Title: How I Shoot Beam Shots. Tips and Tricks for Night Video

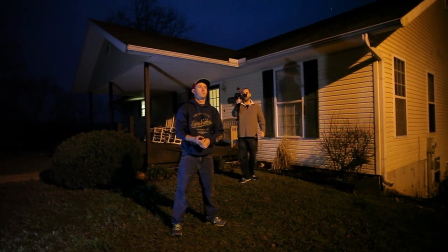(0:00) okay now step one point your flashlight
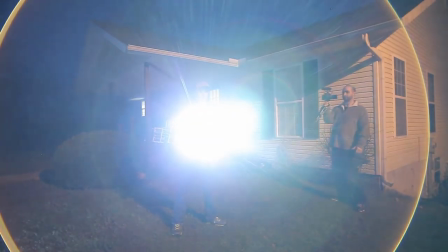(0:05) out into the yard and get your camera
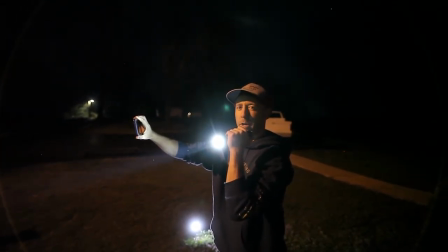(0:10) are you recording recording now on three go
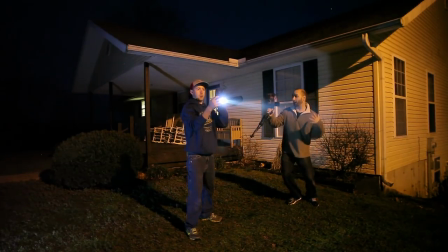(0:16) whoa one two three whoa
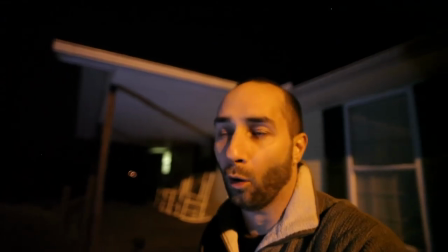(0:22) oh man not oh like
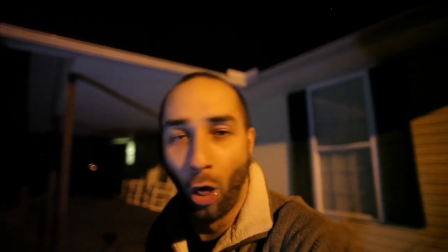(0:30) that that is so
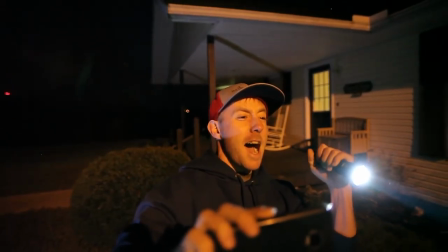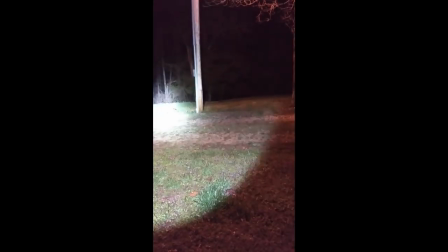(0:43) amazing look at all of that light
okay if that right there is how you're currently shooting beam shot Then I have some good news for you You've already got the most important thing that you need and it's not the flashlight I'm gonna show you how to take that passion and go from this
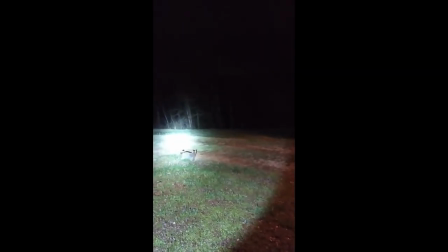(1:12)
To this
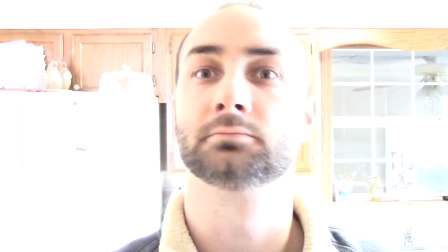(1:17)
One thing that you are gonna need so we can jump into this you'll find right in your kitchen
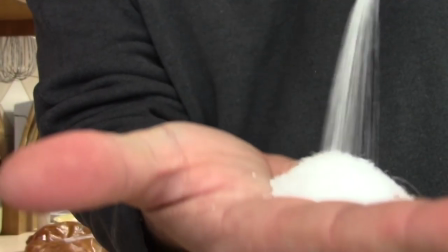(1:23)
grab that box of salt and pour some into your hand because I want you to take everything I say with at least one grain. I'm fully aware that my videos are not professional quality. I'm not under that delusion and I don't want you to be either, but Peter McKinnon doesn't make flashlight videos, so we got to do our best to help each other out. Okay, tip number one is choosing your spot. You showing depth, and I don't necessarily mean you have to be far away from something, but you need to make sure that you're shining your light at something. You don't want a lot of empty sky in your background,
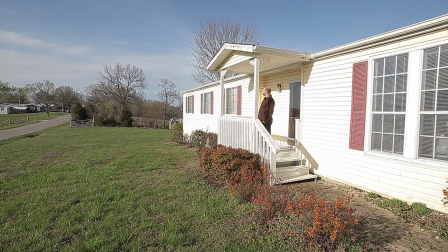(2:04)
and I realize that not everyone lives in the hundred acre woods in a place where it's ideal for taking beam shots,
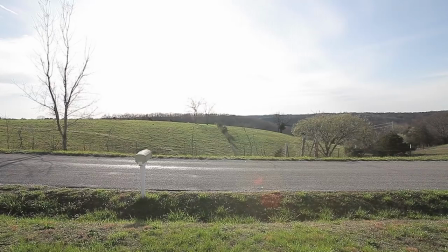(2:10)
but your options might be better than what you think. For example, this is the view that I have out my front door. We've got a wide open space and we've got a few rolling hills here and
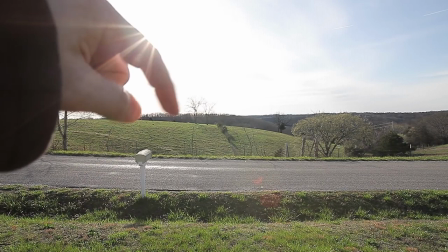(2:24)
a couple of trees out there and then we've also got further
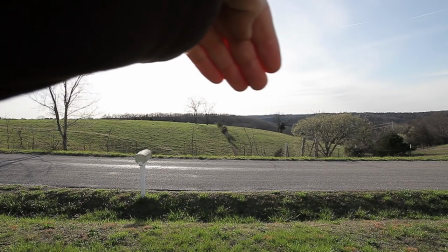(2:30)
back that second set of hills that's way out there so we've got
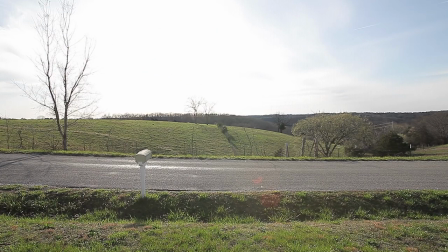(2:35)
good distance here but this is a horrible place to take beam shots.
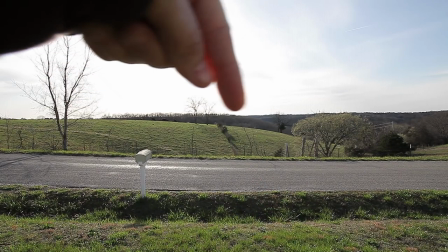(2:40)
All of the landscape lines are running in a horizontal direction
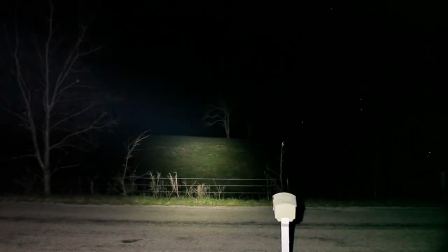(2:44)
across the frame and there's really nothing to shine at.
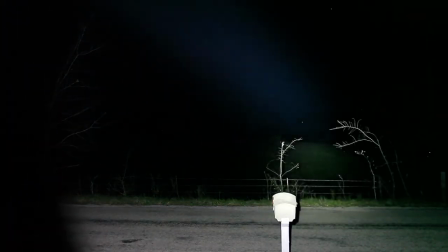(2:50)
There's all this wide open sky up there and it's just not that good of a place.
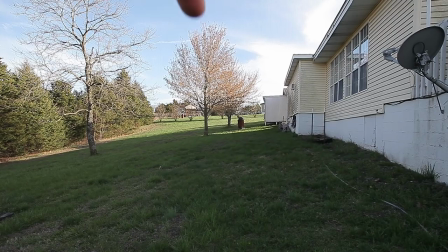(2:57)
Now here we've got a little better. We've got more to look at. We've got some trees to bounce off of and a few size reference objects. This isn't terrible. I do shoot from here once in a while just to change things up, but watch what happens if we go from here and
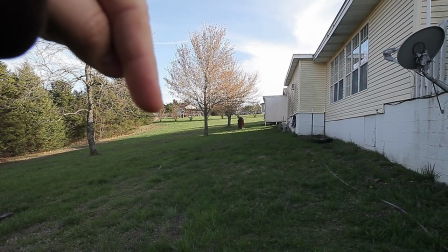(3:16)
all we do is turn around and shoot from the exact opposite direction. You've probably all seen this shot in my videos.
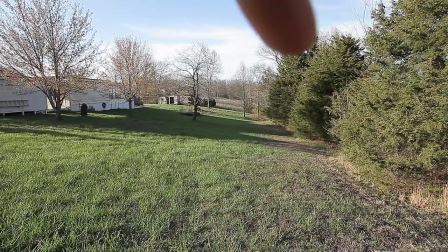(3:24)
We've got plenty of range here. We've got a nice framework of trees all along this edge and over here,
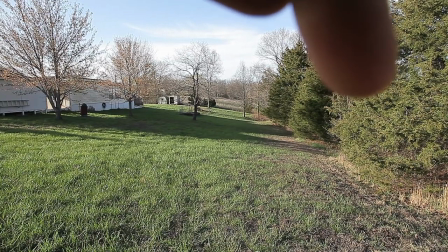(3:32)
and we have our leading lines that come from here down the
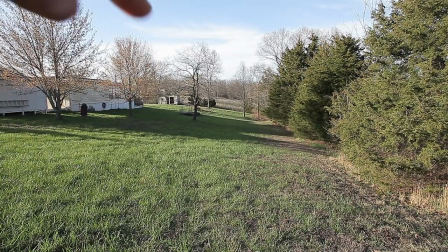(3:37)
frame and here at kind of an angle instead of just across the frame like this.
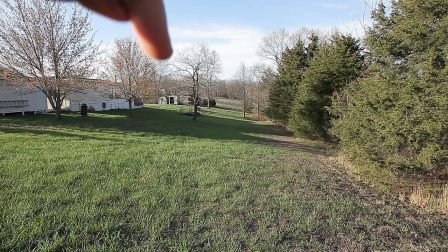(3:42)
We've got a few structures for some side reference and the best part is in
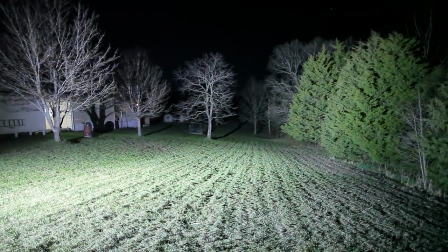(3:47)
every direction we've got something for the light to splash off of.
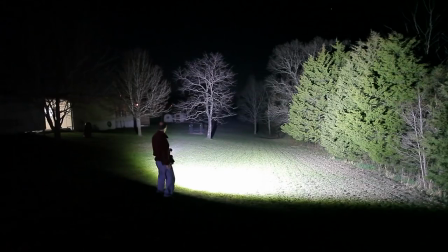(3:52)
Even out here at the very top we've got kind of a minimal amount of black sky space.
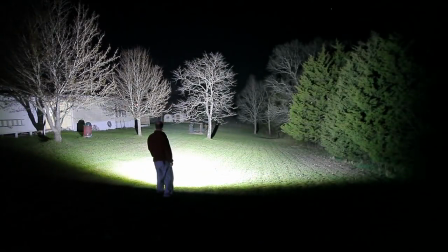(3:58)
This gives us something in every direction to shine the light at. This is also the place where you've seen me do my little speed walk to show some additional depth in the shot, which brings us to tip number two.
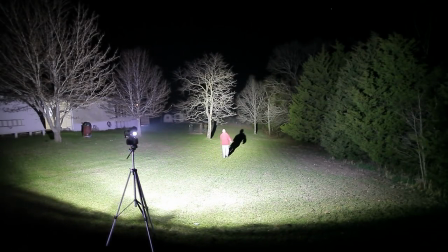(4:11)
Get in front of the camera. Doing first person shots is a good way to show some perspective, and I really like those too, but it doesn't hurt to set the camera on a tripod and get out there and move around.
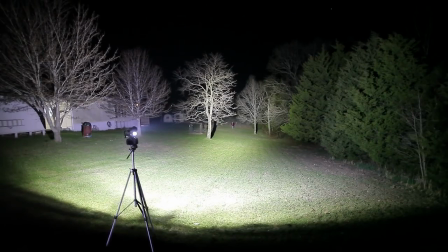(4:24)
This is going to give your viewers a richer perspective on what it actually feels like to have this light in your hand. My third tip on choosing your spot is this, get out of the darkness. People tend to think that pitch black is what you're looking for and that's really not the case. Obviously you don't want a street lined with a bunch of thousand watt lamps, but you also don't want complete darkness either. Introducing some ambient light into your shot is one of the best things that you can do for your video.
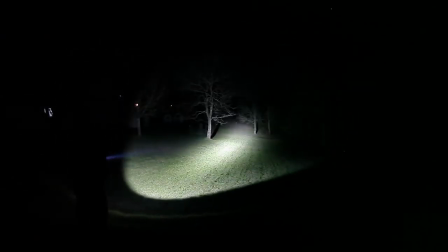(5:03)
Here's the shot of my yard in pitch black and now here it is with some additional light introduced.
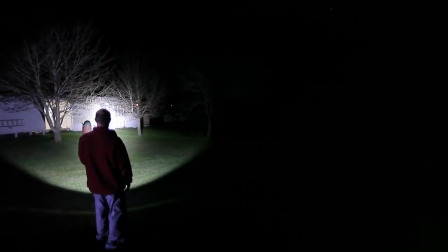(5:11)
It not only gives us a better perspective on the environment, it's going to help reduce the noise or that grainy look that you get in your footage. One of the hardest things about getting an accurate representation in beam shots is that the camera always tends to blow out the hot spot and dumb down the spill, and that's not what it looks like at all in real life. Adding some ambient light to the shot is going to help you with that. I don't know exactly how to say this correctly, but basically what it does is reduces the range of lights and darks that the camera needs to capture in the image and so it just kind of takes some of the workload off of your camera.
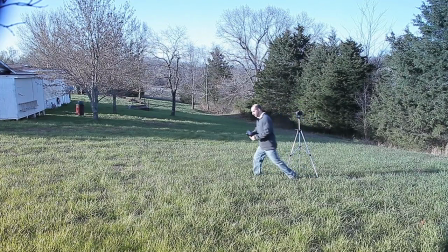(5:51)
If I'm in a place where there's really not any other lights I'll even bring my own. Sometimes I'll use other flashlights or little portable lights that are battery operated that I have. In the shot that I showed you earlier where it was my two porch lights there was actually a third light in use right there. Off on the one side I also used a small box light like this.
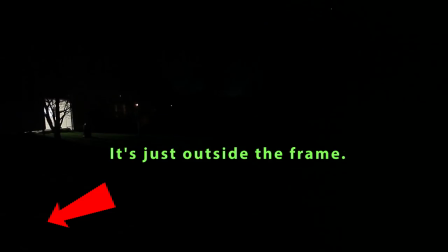(6:19)
you really can't even hardly see it in the shot but bringing that
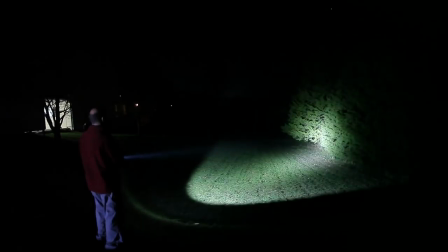(6:25)
extra light in is still really helpful in getting a crisp image
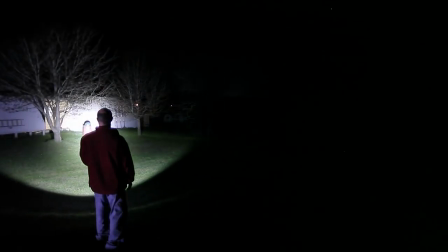(6:30)
with enough of it you can actually bring the iso down on your camera which is really what starts to clear up the image okay moving on to equipment this is the part of the video where i'm supposed to tell you equipment doesn't matter You can do this with anything. And that's really just not true. At least not for this.
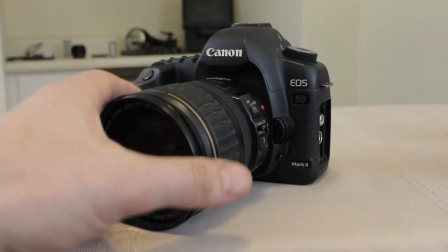(6:56)
I shoot my beam shots on a Canon 5D II, which is a full frame sensor camera.
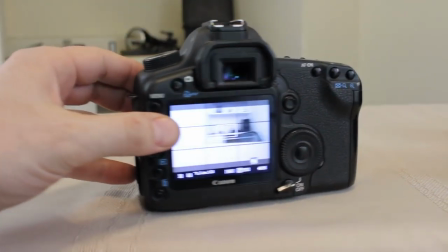(7:02)
In 2018 is worth, they go for probably $600 to $900.
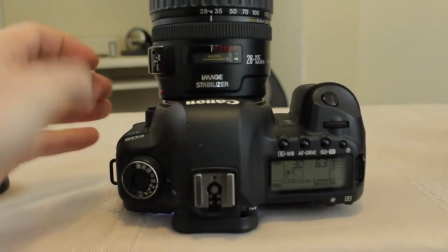(7:09)
Plus, the lens that I have currently, I have one that's about $100 and one that's about $400. that I use for shooting the shots. Now I totally get that most people cannot spend that kind of money to make beam shots. And so what we're going to do now is I went and bought the cheapest possible DSLR that I thought
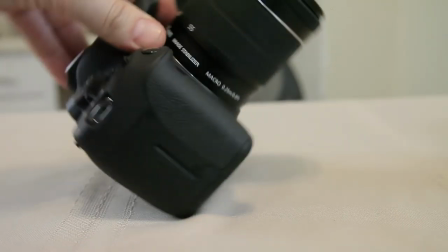(7:34)
might potentially have the capability to shoot some decent beam shots and it's the Canon T5i.
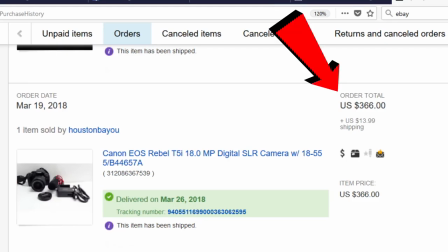(7:42)
Now I paid $366 for this camera on eBay, which I realize is still a lot of money. Now I wanted this little flip out screen, so if you can use your phone for vlogging and just want a dedicated beam shots type camera, for about $100 less than that you can get the T5S. One other thing you need to realize in that budget is that you will need an additional lens.